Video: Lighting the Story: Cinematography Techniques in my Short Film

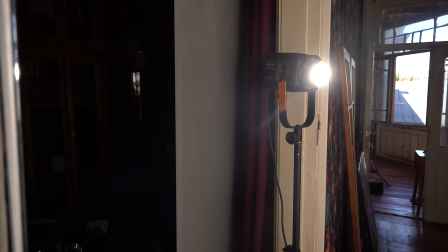256s
To achieve a more velumetric look, this native light wasn't enough.
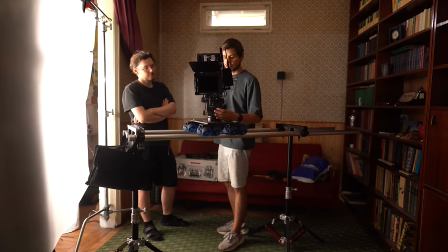260s
So, I decided to intensify it and create a larger contrast ratio with deep shadows and bright lights.
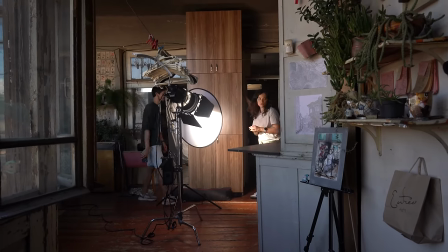267s
This allowed for a rich variety of light gradient tones, ranging from black to the white point of the light.
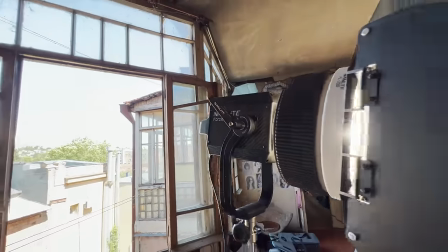275s
To intensify the window light, I used an unlight force of 500 watts as a direct light source.
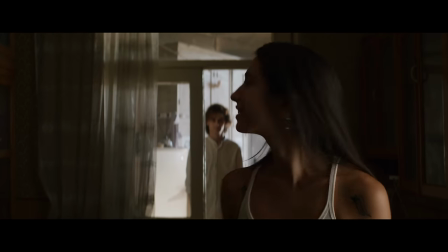281s
However, since I did not want to imitate harsh sunlight,
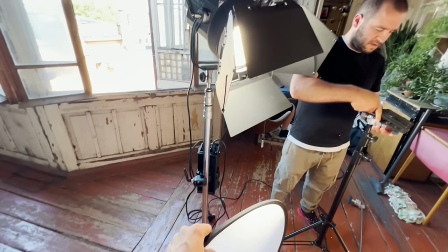286s
I matched the exposure of the window light with the additional light for the characters using 500W spec light with soft diffusion.
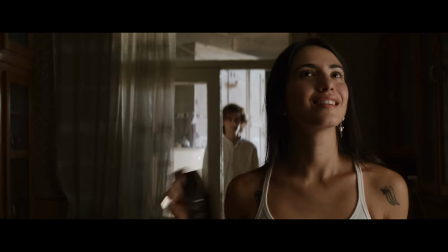299s
For the characters in this scene I put a forward side light with double diffusion considering the limited space available for the close-up shot.
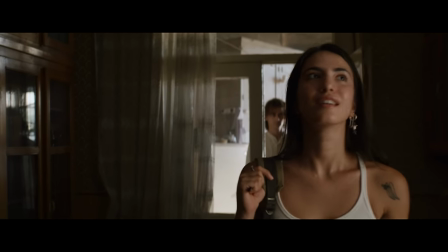308s
Using direct light with diffusion or bouncing reflection would have made the light appear harsh.
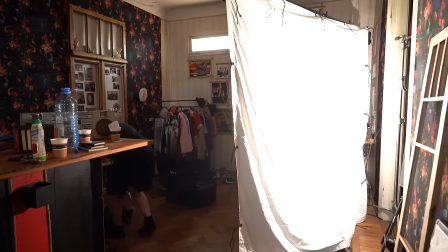315s
Instead, I employed both together,
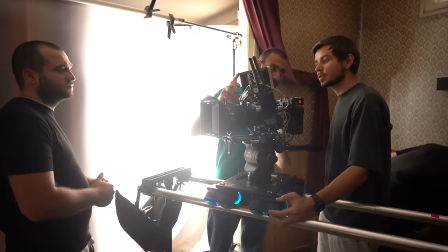318s
bouncing and reflection would dance from diffusion using Li-260, which
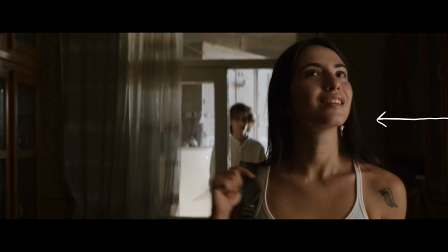328s
resulted in a soft and beautiful light, providing a pure gradient of light and shadows.
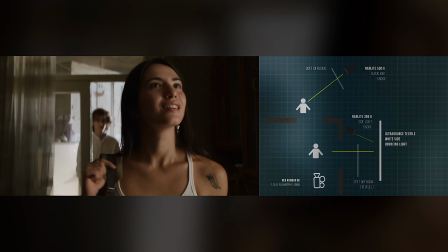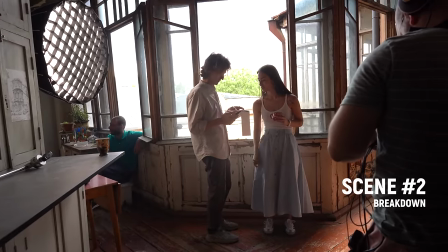344s
In the next scene, two characters engage in a nice conversation with each other.
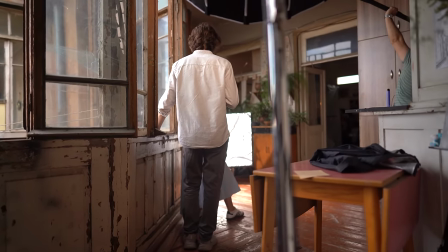349s
I divided this scene into three shots, one long mastery shot and two close-up shots for both characters.
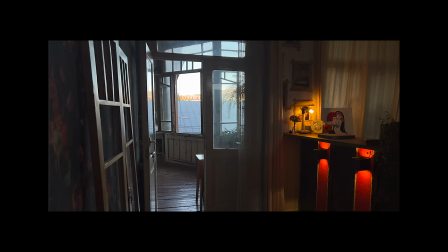357s
I chose this beautiful window as a backdrop for their dialogue.
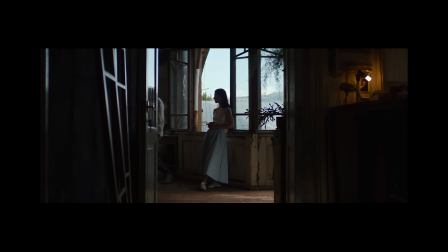361s
When positioning the characters in the scene, I made sure that the shadow side of the main character was not blending into the dark background.
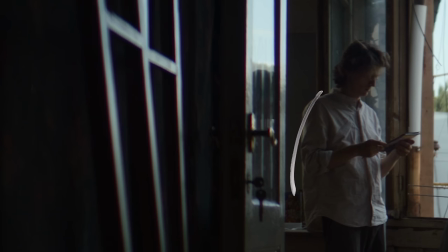369s
To achieve this, I used a careful backlight to separate the character from the background.
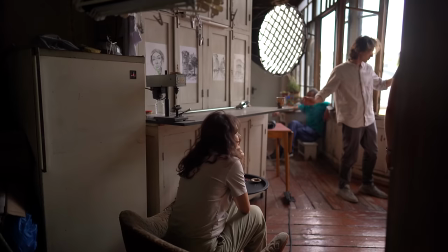374s
However, I made sure the backlight wasn't too harsh or bright since we already had the key light source, the sky in the frame.
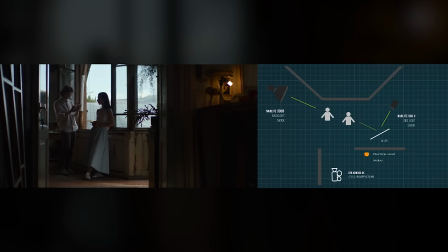383s
Adding an unmotivated backlight with a more powerful light than the sky will look odd.
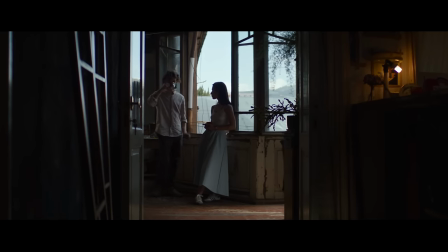388s
With a bright and expansive sky serving as a backdrop, I decided to create a silhouette effect for the girl character.
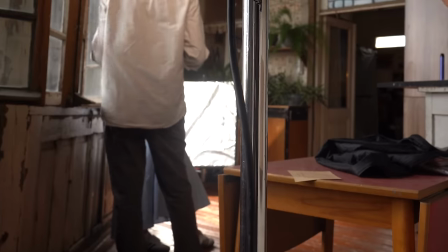395s
However, I also added a small gradient of light on the floor and
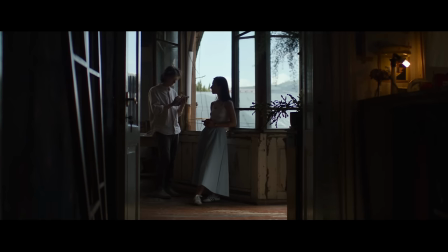399s
legs to introduce some additional lighting and create a contrast gradient. Playing with the contrast of light in dark areas adds depth to the scene.
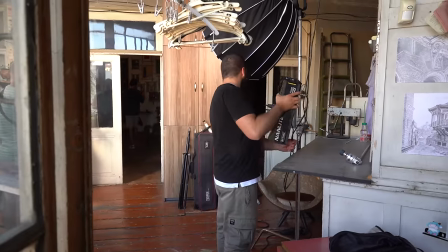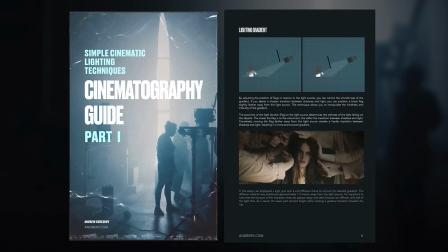418s
By the way, if you are interested in learning more about simple cinematic lighting schemes like this gradient and silhouette,
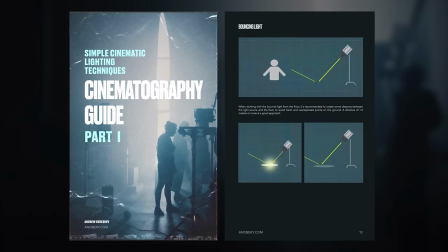425s
feel free to check out my free cinematography guide.
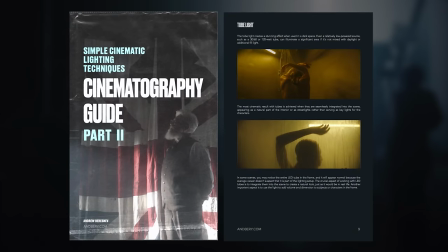428s
It is absolutely free and you can start using my secret lighting techniques in your projects right now.
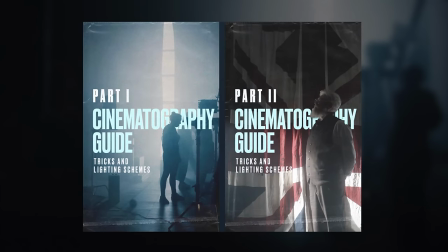434s
The link to the guide is available below the video.
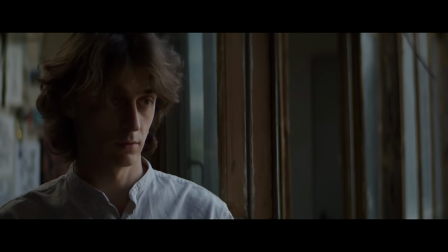438s
For this close-up shot, we employed an extra negative field by setting up a T-bone stand with black fabric in the frame.
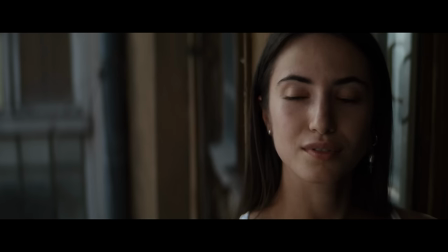446s
This simple technique helps enhance the volume when we have plenty of lights by adding shadows for contrast.
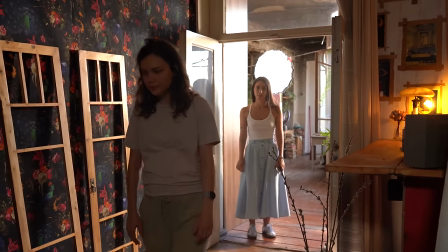452s
The backlight from the non-light 300B is still in use. Elliot would reduce power for this shot.
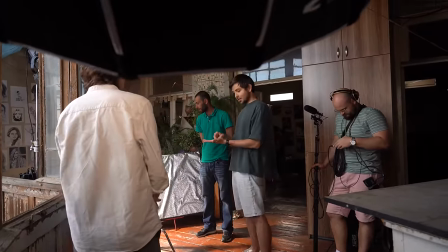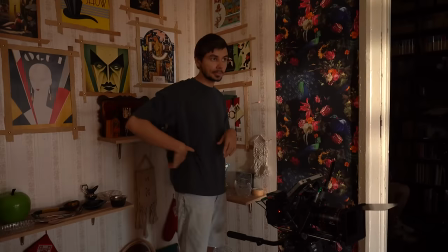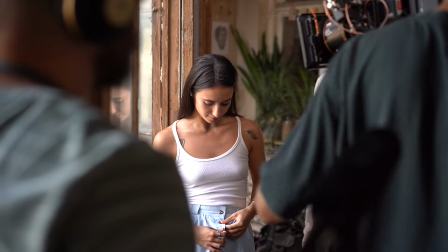473s
As for her close-up shot, we also used the same negative feeling technique and achieved a captivating glow in her eyes using foam board.
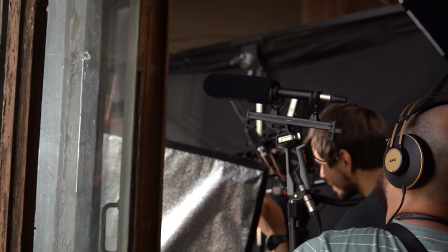485s
By placing a big white reflective object near her eyes, we created a beautiful glow effect.
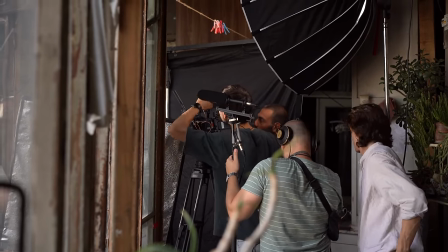492s
The Nullite 500W light position behind the girl is directed towards the outside
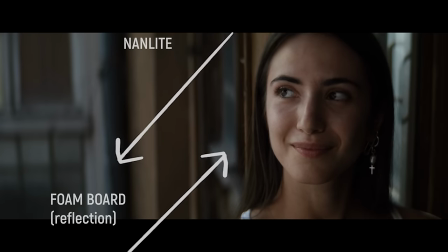498s
of the window and its reflection from the formboard adds to the glow in their eyes.
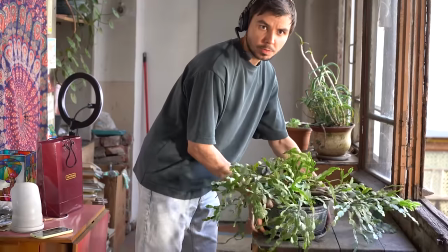508s
Here I'm discussing with the first AC and second AC about which props will look better in the background.
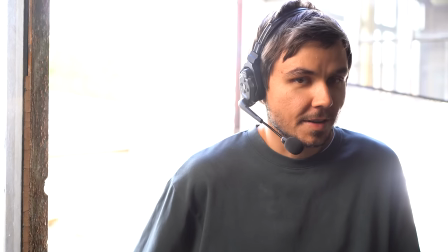515s
Eventually we decided to play as a blend. The new HoloLens SolidComp C1 radio system is truly amazing.
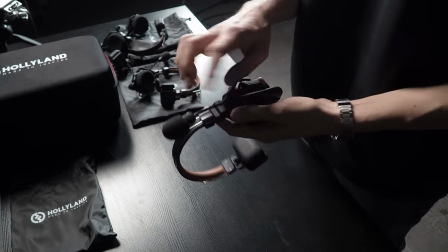523s
It eliminates the need for a server box which was present in a previous version.
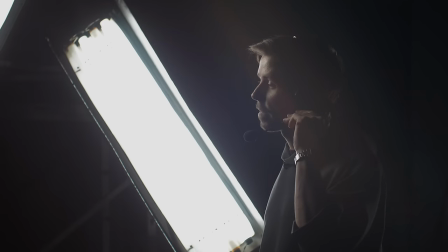528s
Now, all we have are a few lightweight microphones and among them there is a master transmitter that serves as the base and stays with me.
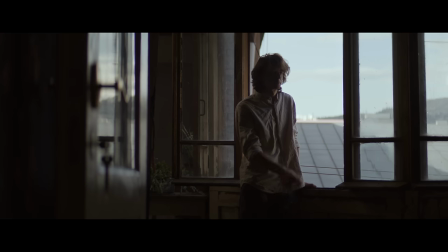538s
The lighting scheme here remains consistent with a backlight, but I introduced an additional side light to eliminate the character's face and capture emotions.
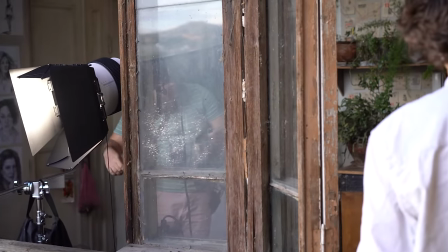547s
We use a silver board outside the window to reflect the light from a non-light 500 watts.
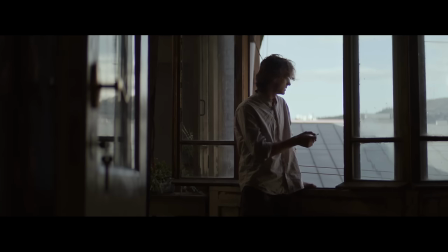554s
I prefer bouncing light because it results in a softer and more diffused illumination,
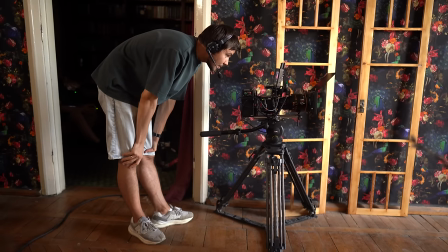560s
offering a wider range of lighting possibilities. When planning camera movements,
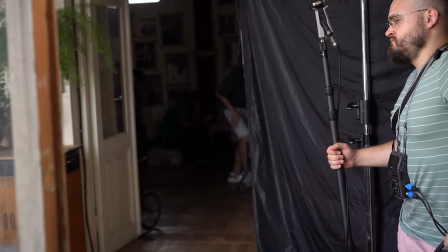567s
I try not to overdo them and strive to alternate between static and moving scenes one-to-one.
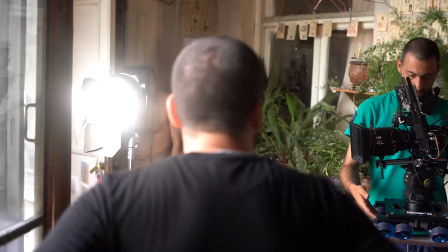574s
This approach makes the editing process smoother,
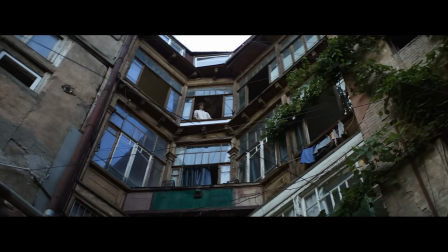577s
as having several dynamic shots in a range can complicate clean transitions between movements in this scene.
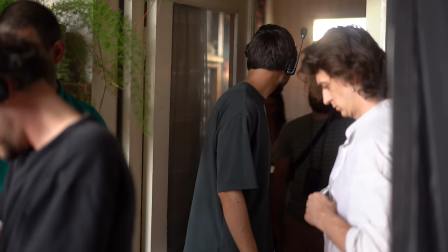585s
As for the light setup, we used the same scheme as in the first shot.
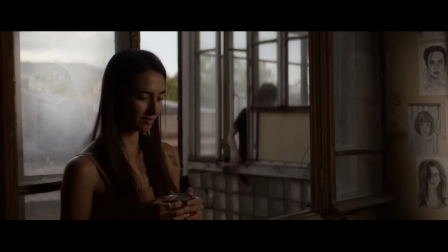593s
However, to be honest, I'm not entirely satisfied with the result.
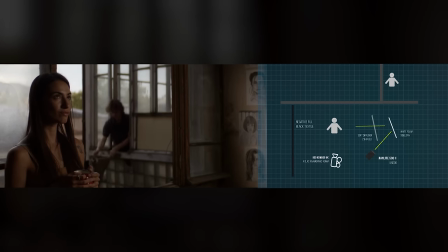598s
I would adjust the sightlight by moving it more to the side and reducing its
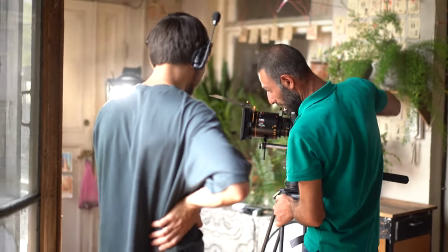603s
intensity to make additional shadows area on the girl from the camera's perspective.
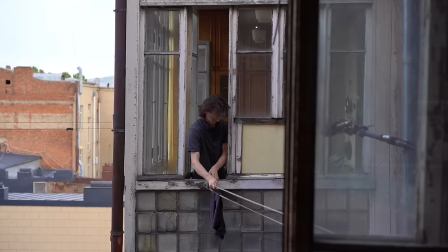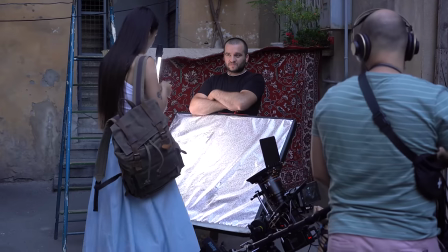615s
To establish seamless communication between the actor,
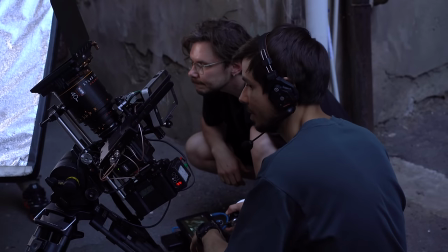619s
the crew and myself while filming this scene in the yard, we're delighted on a Hololand radio communication system.
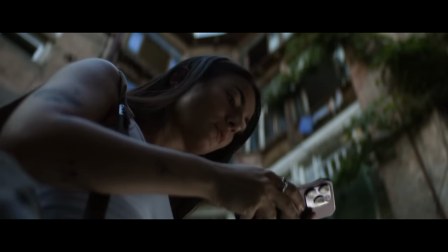627s
For the lighting setup we utilized an LED non-light tube alone with a reflection from a solar surface.
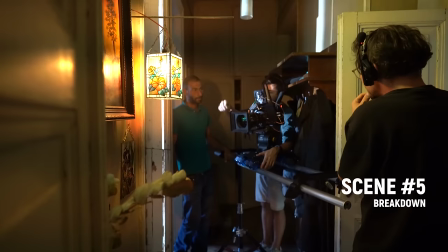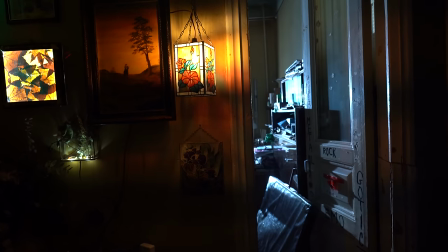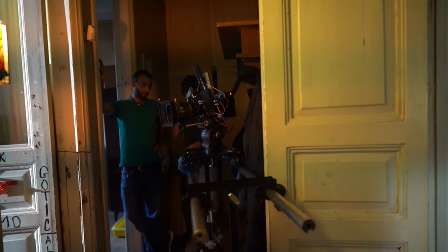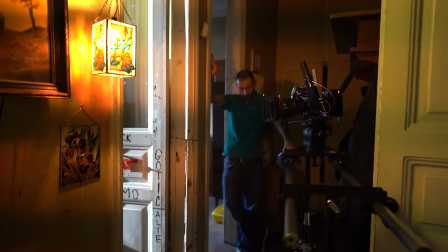651s
In backstage videos I may appear completely comfortable and knowledgeable about what I do, but that wasn't the case in this particular scene.
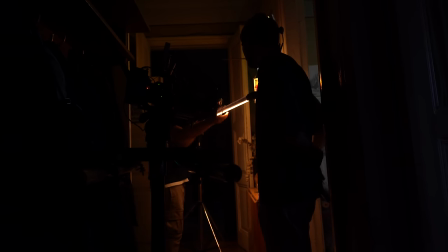662s
Originally, I had planned to film it with natural daylight, but unfortunately,
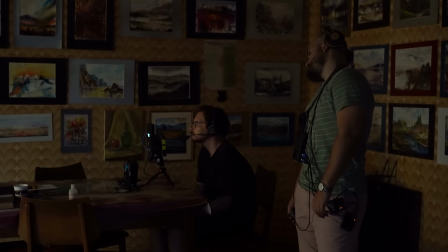667s
I ran into delays while filming a few previous scenes, and by the time I got to this one, the daylight had disappeared.
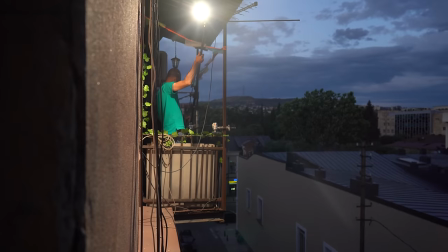677s
In a moment of quick thinking, I realized that we had a balcony adjacent to the window at the location.
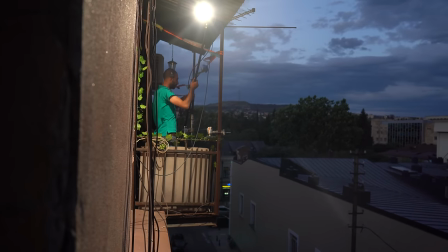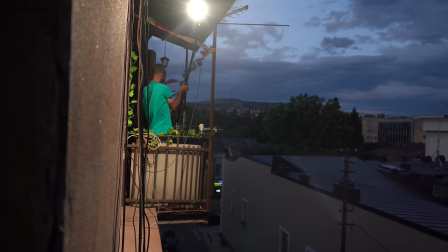688s
So, using Junior Boom Avenger,
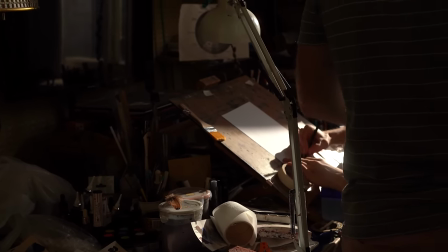691s
we set up a Forza 500W on the balcony to imitate the effect of daylight and provide a backlight for the scene.
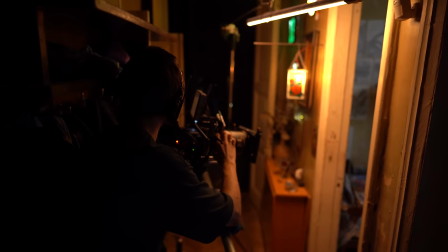701s
While I attempted a few other setups, the backlight turned out to be the best option.
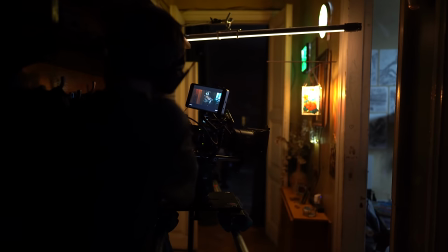710s
Additionally, I love the look of practical lamps in the frame. To utilize this visual element, I had to control the exposure of the light coming from these lamps.
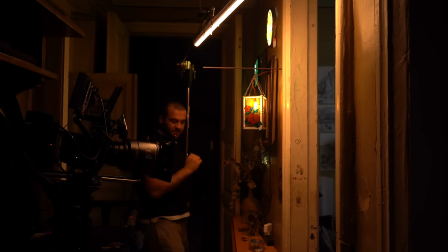719s
I use a simple paper wrap to dim some of the other bright areas from the practical lights.
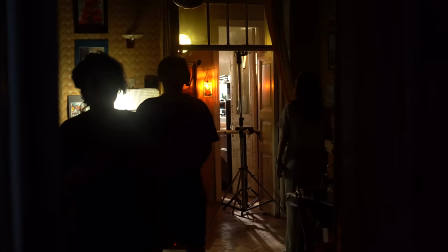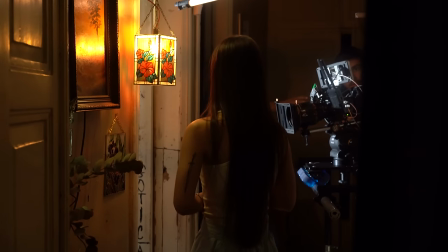730s
To enhance this scene's depth and contrast, I employed an LED tube as an additional backlight for the girl.
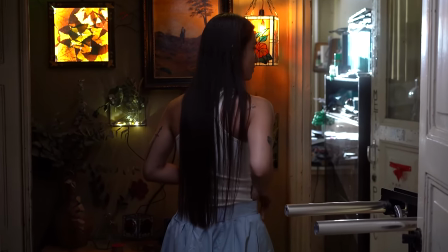741s
I set it at daylight temperature to create the illusion of light coming from another room.
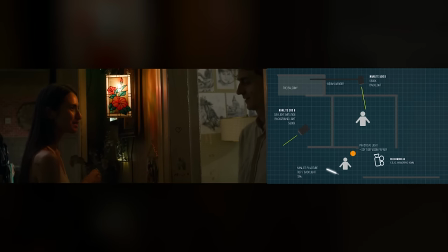750s
Furthermore, we turn on the non-light 300B to add a daylight feel to the background. out.